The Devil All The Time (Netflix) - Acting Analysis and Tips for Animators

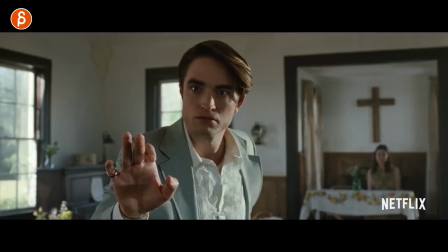Welcome back to another acting analysis and tips for animators and today I'm going to take a look at the Netflix movie The Devil All the Time. I got five sequences I want to talk about. Before I do, if you're new to this channel, hi my name is JD and I do acting analysis tips like these. I do lectures about animation topics, I do rig reviews, I do product reviews, I do animation analysis clips, I post my feedback, animation news, all kinds of things. You know the pitch, this is YouTube so I will tell you what I'm doing and I would love for you to subscribe. But you don't have to, but it helps my channel grow. You can do whatever you prefer. Well, let's stop with all of those shenanigans.
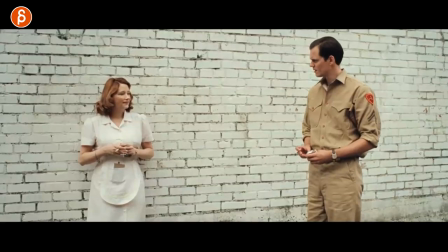Let's go straight to the sequences. Let's start with this one where there is an uncomfortable situation where she's interested. He kind of realizes it, but doesn't quite know what to do. And it's all about gestures and fidgeting around. You can see how there's a lot of business here. It's a lot of business stuff there.
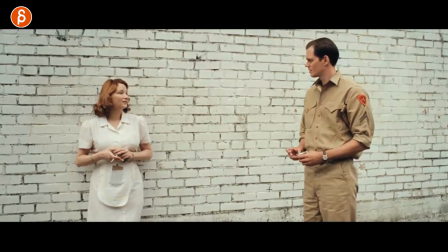And she tells him, well, you have a nice face and he doesn't know how to react. and it's more of a uh-huh okay looking down I don't know what to do and she realizes yeah that's not good I love this almost twins reaction of almost almost the mirroring of posing with the
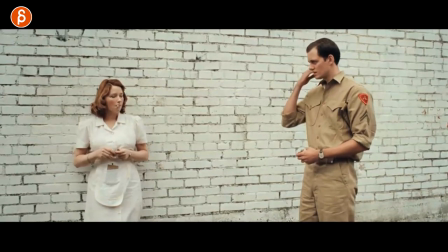same arm here doing this but the main thing I want to show you besides all those little awesome things of like scratching and little things and fidgeting
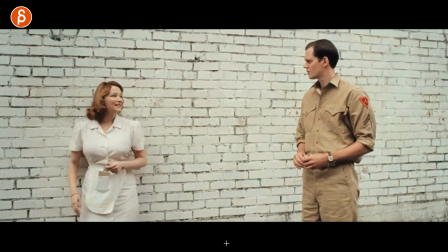around and doing things she tells him all right well I gotta go and I'll see you later now look at what he does with his arm
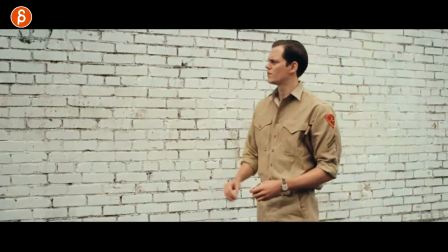because in animation a lot of people especially the students they do a lot of gestures but I like this one is because she leaves and she
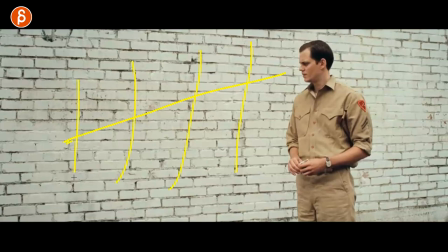exits frame and he has that look down and leaves a lot of empty room it's kind of re-emphasizes the emptiness there in his life not that
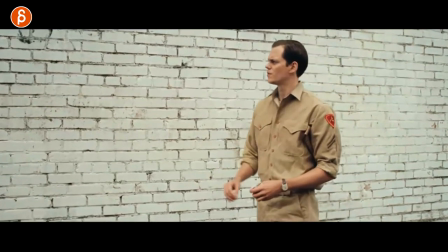it's that dramatic and then he goes well nice to meet you too and it's this gesture that's more like hold on
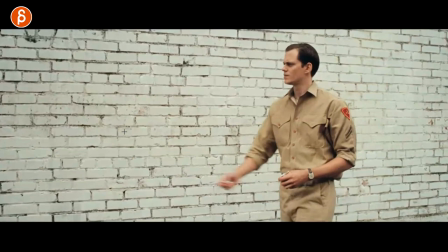or I want to hold on to you or just don't leave right now even though she's walking away and she won't see this but this to me is just more like an
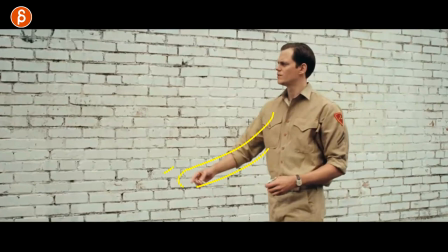added extension of oh I let this go don't leave and it's it's to me a gesture that really means something versus traditional
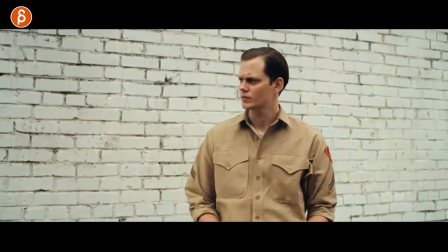w gestures or kind of hands fanning out that you see in a lot of animation and at the end of this he realizes that was not good and it's not huge
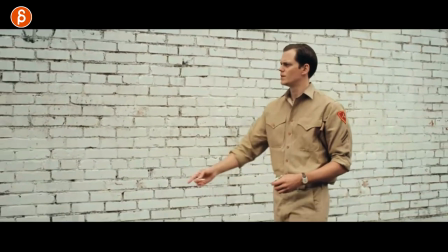just a little bit of a head shake there but as always if you watch the acting houses clips you know that i'm a big fan of when the voice
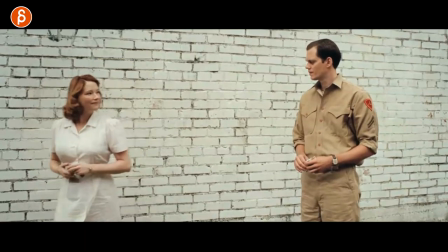acting ends any type of lip sync doesn't mean that your shot has to end you can add something like this could be this could be done and this is your thing of the longer look to show i am interested i gotta go but i'm interested in you so i'm looking at you or the extra
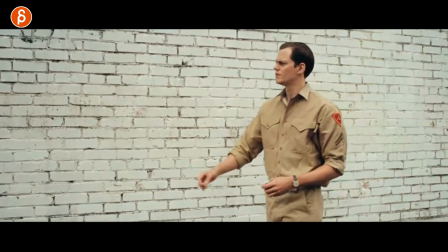thing is well okay yeah sorry i missed you it's ah crap i i missed that or the extra thing is ah that
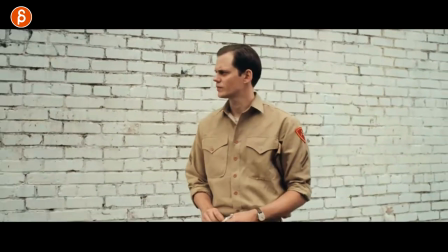was stupid why did i do this and you got that head shake there so always something to think about once the lip sync is done it doesn't mean that your shot
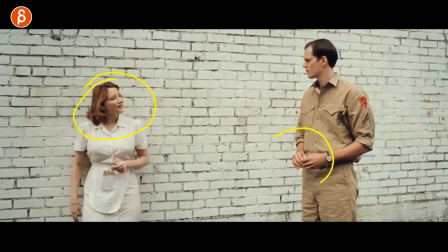is done you can still add something that is creatively absolutely yours in terms of the acting choices pantomime whatever you want to
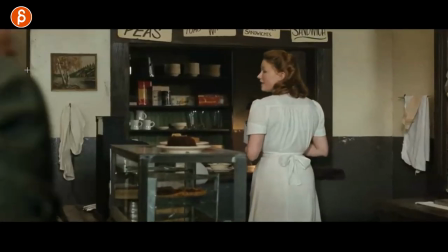do continuing with her and him actually i like that when he comes in you can just kind of see a bit of a glimpse that he's there she doesn't quite look back but it's just enough in a profile to understand that she realizes someone's there get a little bit of a profile lip
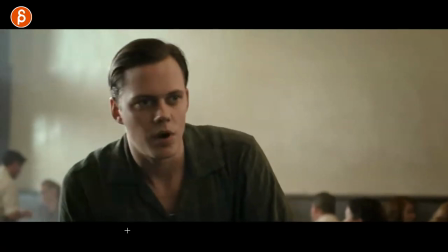sync there in case you would do animation like this but then he sits down and says well he's not in a hurry and as he says that she realizes wait a minute
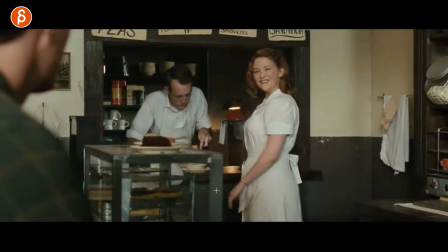you're back and it's this really cute look that she has here and the flirting continues and what are you doing here
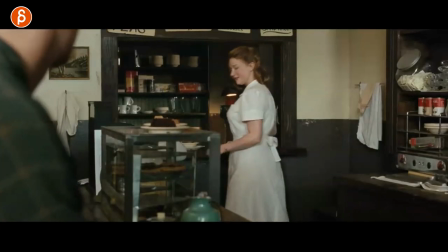and he he tells her well i don't know your name and she gets called back into what she has to do here in terms of the job she
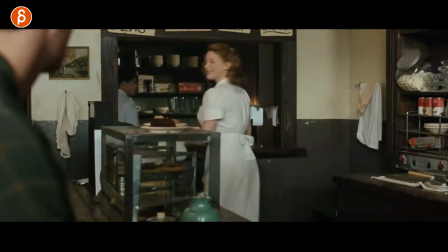tells him we'll be right there with you hun I think that's kind of the line if I remember and you can see that extended long
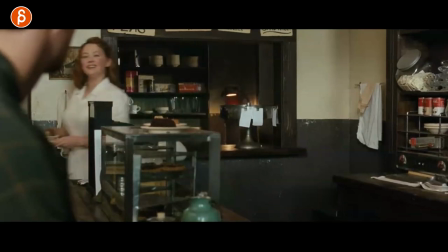look and even that head up it's really cute just a little rotation up in the head it's not huge in terms of animation but it's cute how she has that
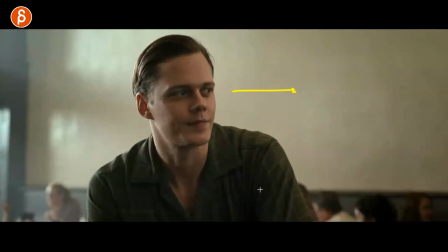look right there and then what I like is this as he looks at her again he's kind of nervous that the eye line
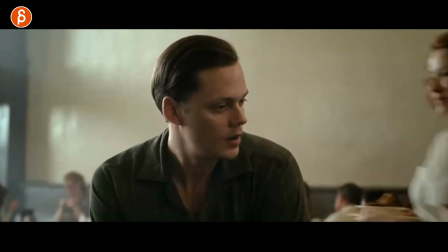is kind of shifting can't really look but then he looks again just to show yeah yeah yeah I like you and then you have this I love that she's
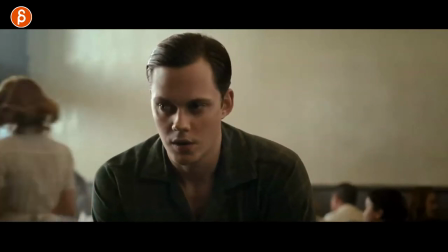looking and she keeps on looking and looking and looking and that is potentially i mean he knows that she's looking up until around here
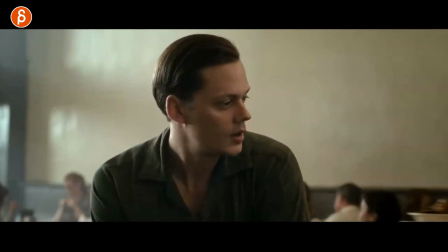but this is almost more for the audience so this is something that you can think about as you do two character setup where you see
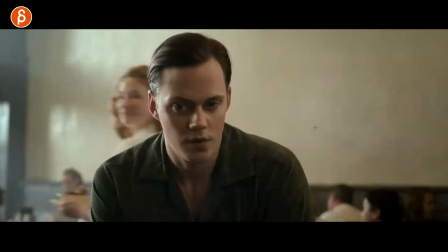this face and you see her face and you want to show that well i'm interested but how i'm going to do this without lip sync or without him
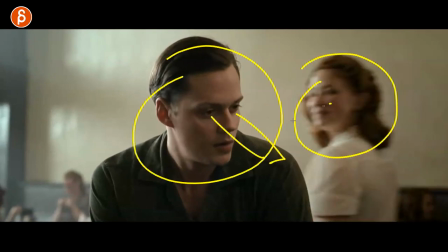knowing but you can just show that to the audience i'm still looking because i'm really interested in you and i can look as long as i can and you
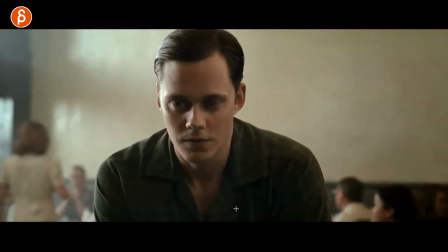can see his reaction too where he probably knows it kind of feels it yeah and then he has that little cute little smile that
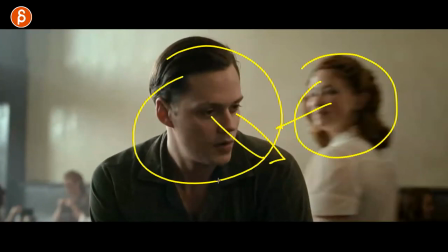realizes oh yeah this could actually work. So once again after lip sync is done or this is a full pantomime shot you can have something where they don't have to look at each other but you can
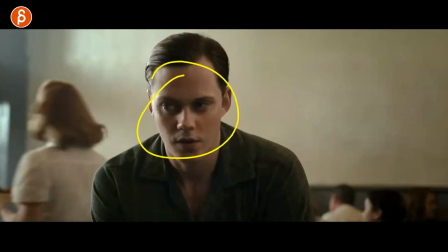see an implied reaction or a look and then you can end this with a thought process he's looking and thinking oh yeah you
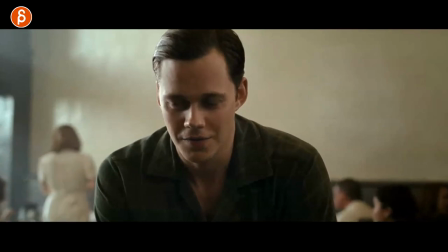can see the eye darts here and then going huh that little cute reaction at the end as a kind of a button at the end of your shot.
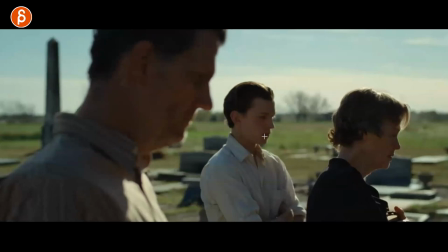This I thought was really neat in terms of composition where you have a different type of focus where it's on her slightly out of focus really out of focus and I like the breaking of the frame with him cut off here and taking up all that space and he's kind of in the
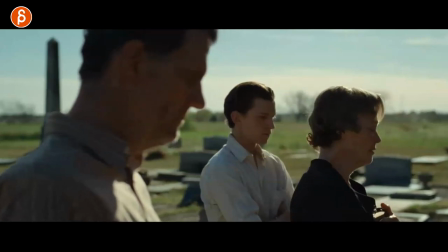middle of the two and she has her line and she goes out of frame here and you can see then how the focus shifts he goes
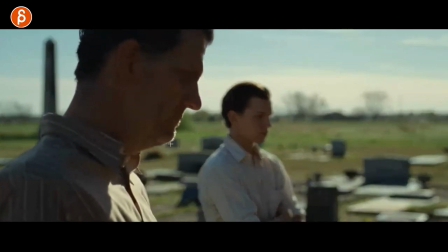down and it goes to him now this is just as the general thing as always with those clips that I'm having on Thursdays here is that just kind of a springboard for ideas and I like this in terms of just the general composition of three characters one leaving exiting frame like this however you want to do this in your shot and then you can decide will it be on him or on him and in this case it's going to
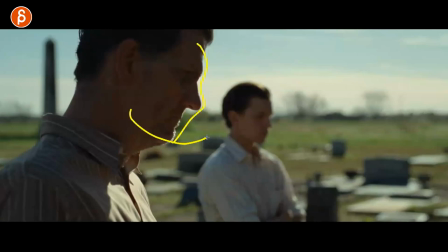be on him and you can do profile lip sync all kinds of acting where he looks at him he looks at him they can do all kinds of things
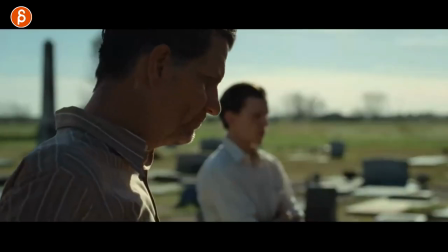actually when you continue and it goes back you can see this he has a line here and then it switches to him and he
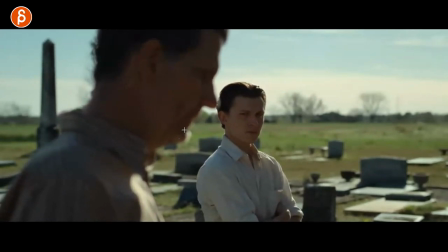has a reaction to what he just said so this could be full pantomime this could be lip sync with him this could be lip sync with him like the options
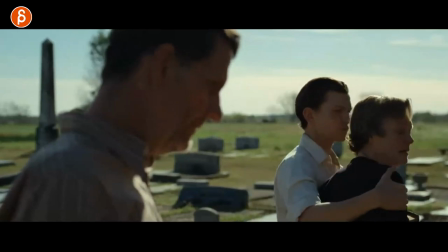are endless there but then he gets back up there and grabs her and again has that extra look but i i like that
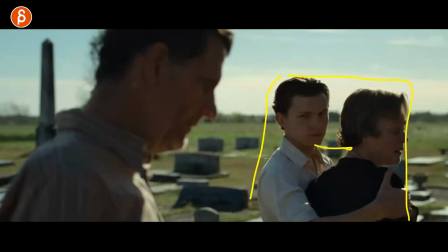too where it's kind of they are together he is going to help her and he's separate he's separate in terms of focus he's separate in terms of they're not together there's a there's a separation between this separation between the focus of course i'm also reading way too much into this but i like
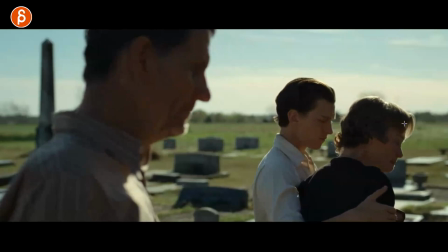it as a setup for something that you could have with three characters where we still see the profile because they're all focusing on something out there you can still do lip sync for all of them if you want to show the shapes and we can obviously do lip sync if he turns towards
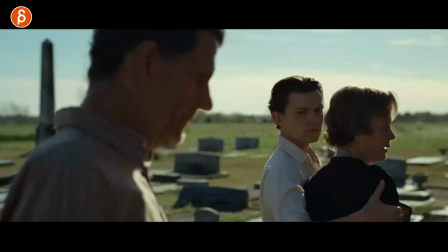him we don't see really the face i just like this as a general setup with three characters where you can put the focus where the acting choices or
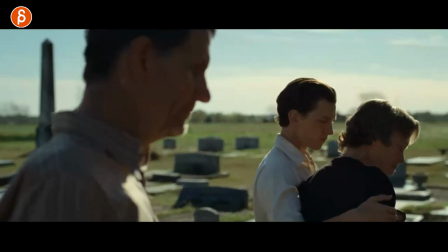the acting focus is going to be of your three characters this one is a tricky thing to pull off in animation because it's so subtle
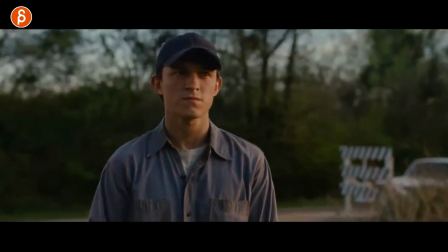and for your shot for your real like to linger you can see it's i'm going to scrub through this is a really really long shot to go forward
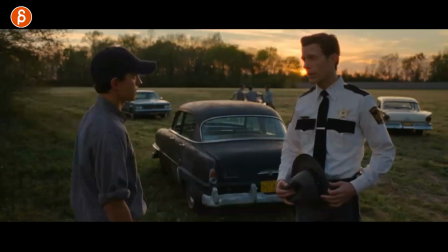but this is for me as a general thing as a note where your reactions don't have to be really big so he comes in to
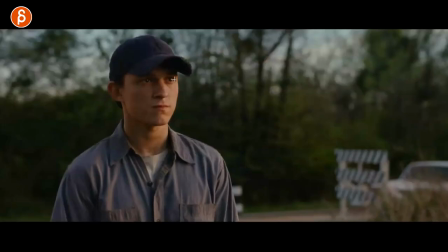give him bad news again i'm not going to spoil anything and what's interesting too is that he never really blinks there's like a tiny little blink at one point but he's waiting right he's bracing himself for the news and as he hears this you can see a little bit here that's not really
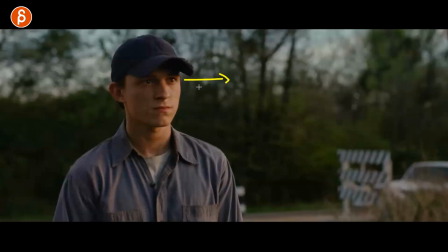there's a cue there we can see that he looks no darts he's just waiting and waiting he knows something bad's going to happen he's just waiting for
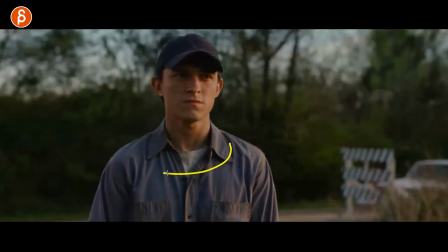this and you can see the reaction right there just goes back step back turns away from him to be a bit more shoulder there but he
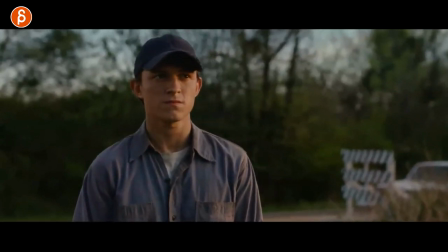still keeps the the focus on him no blinking but you can also see how he already has a tense face a tense jawline but
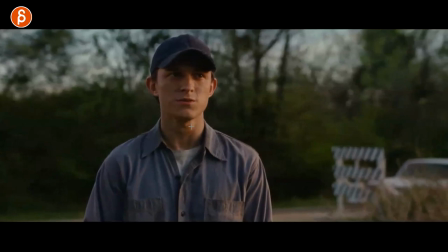still you can see little things going on in there so as you watch this you can see that no no this is not true but no blink there's nothing
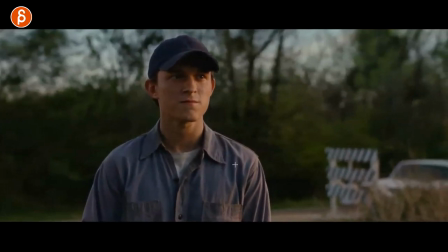going on no blinking just really really focused and then you can see as it progresses as the cop that's off screen is talking he
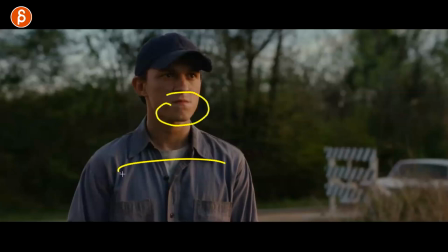realizes okay this maybe this is true and you can see the change again in here the change again in just not the posture but how he faces him so
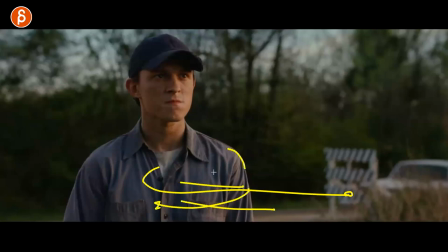first he was at him goes away back to him so less with the shoulder it's all very subtle and long again very tricky through the animation if you have you know such a long shot but again the change is in here and as he realizes he swallows then you can see the change
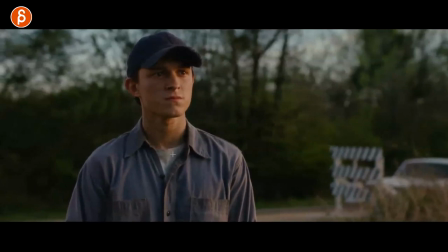there the head goes up a tiny bit tiny bit and he realizes all right this is not good and now you can see the shift still no blink you just have a little bit of an eye dart down going all right yeah this is probably it's probably true and then you have that